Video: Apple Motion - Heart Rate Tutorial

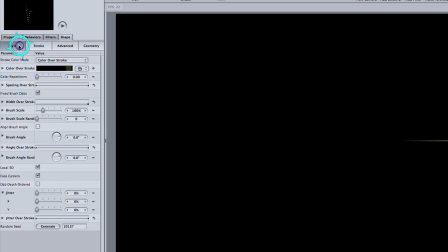But the line itself is a little thin for my taste, so click on the Style tab and play around with the width until you get to a size that you like. Now, I'm in an HD project, so for me that's going to be about 30-35.
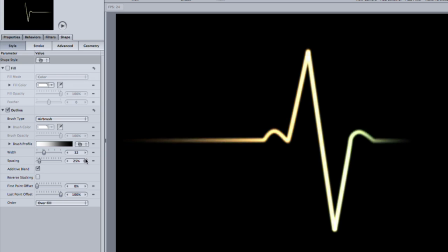It'll be different for you if you're working in a standard def project. Back to the Stroke tab.
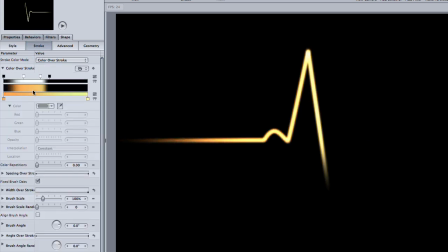Twirl down the Color over Stroke parameter. You'll see this is the animation that's giving us that cool fade in and fade out that I like. However, I don't really like the color. It's not very EKG-y. I want to change the color, but not affect the great animation that I didn't even have to do.
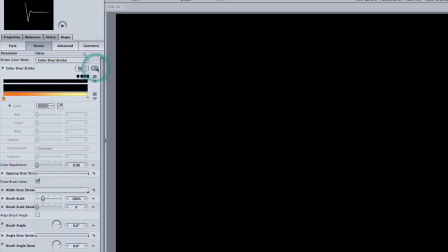So if I were to click up here next to this parameter, this is called the animation menu. If I clicked here, I could reset the parameter, but then it would reset everything, including the animation. So let's just undo that. Fortunately, If I go down to the color parameter here, I can reset just the color part of the animation.
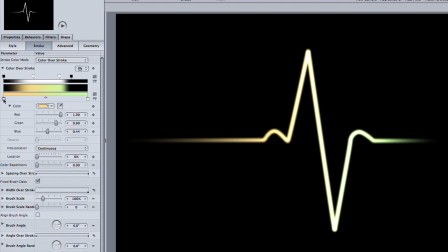It's grayed out right now, but if you click one of the color range boxes, then the parameter activates. I'm just going to click Reset Parameter, and it's going to change the color to black. I have to do it to each color box separately.
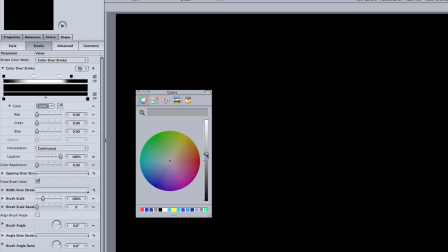Now I'm going to change the color because black isn't going to really work. I'll make this one sort of a dark blue-green like that. And I want the other side to be the same color, so I'm just going to click and drag this color from here and drop it on the other color box.
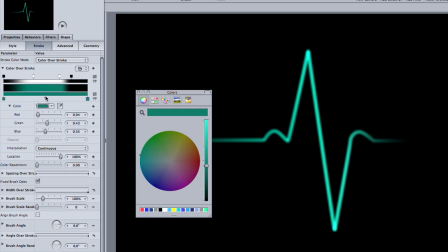Now I need to add one more box. I'm going to do that just by clicking right in the middle here.
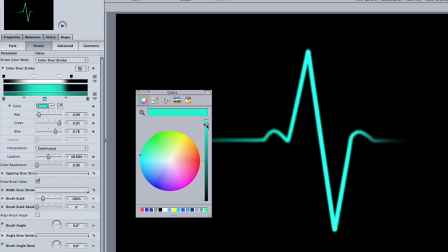This box I want to make kind of a light blue-green. What this does is it makes the center part of the path lighter than the ends,
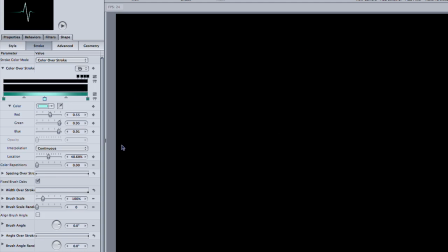allowing our heart rate to kind of jump out a little bit more, no pun intended. There, that's great. Now there's only one more thing I'd like to mess around with. That's the timing of the animation.
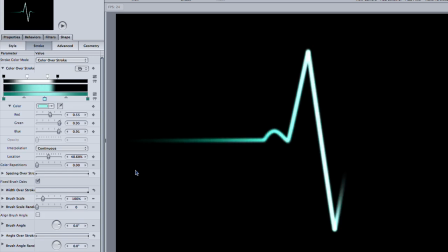Now you may think it's fine now, but I'd like to see it a little faster, so I'm going to show you a quick way to adjust it. Go back up to the color over stroke parameter and click on the animation menu.
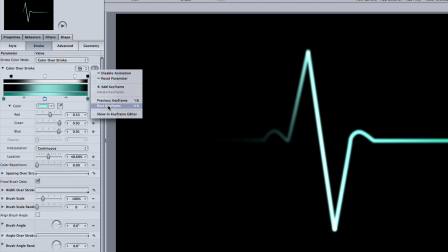Down at the bottom, choose Show in Keyframe Editor.
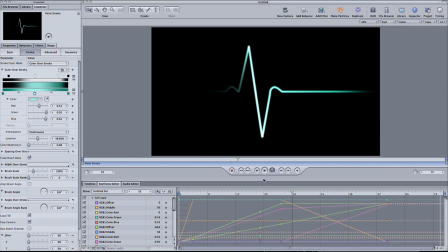This is a great little button and a way to get keyframes for parameters that aren't usually shown in the keyframe editor.
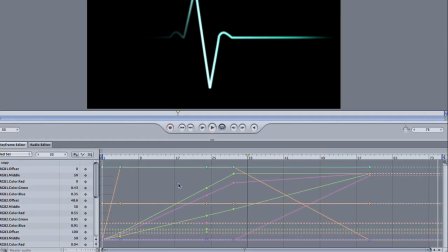Now, by default, all the animated properties are fit in the window, but if it isn't, you can click this button over here to fit them. So, looking at all these keyframes, you can kind of see why I didn't want to have to animate it myself, especially when Motion's already done it for me.
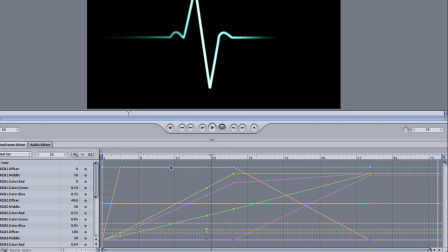However, I'm not quite happy with the timing. I'd like to make it a little quicker. Normally this would be a huge pain, but there's this great little tool up here called the Keyframe Edit Tool. Click on it and then draw a lasso around the keyframes. This gives you sort of a bounding box for the keyframes.
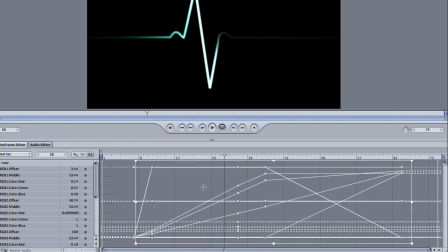I can click and drag to move the keyframes down the timeline to change when it starts and stops, or I can globally and relatively change the values of all the parameters by going up and down. Or what I want to do is to shorten the relative distance between the keyframes.
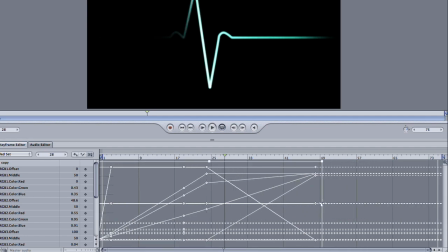You click on this point here and drag to the left a few frames. Good. That's better now that it's a little bit faster. Now I'd like to see that the jump be quicker relative to the rest of the animation so that it's not quite so even.
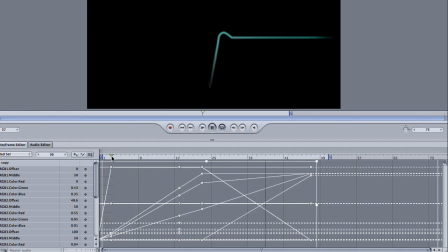I'm going to step through the animation to discover which keyframes are really affecting that part of the animation that I want to speed up. It looks like this set of keyframes. So I'm going to lasso just this bit and drag them to the right to speed up this part of the animation.
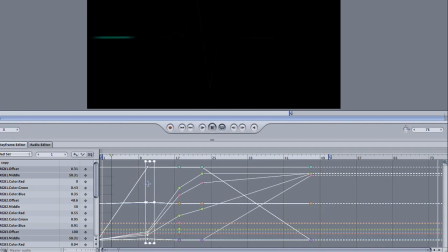By speeding up just this bit, I'm actually slowing down the animation on the other end, but that's what I'm looking for.
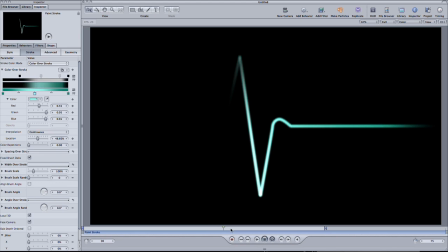See, much better. Well, there you have it. A great little heart rate monitor and some cool time-saving techniques to tweaking animations. I'm Andy Neal, and this has been a Motion Time Saver tutorial.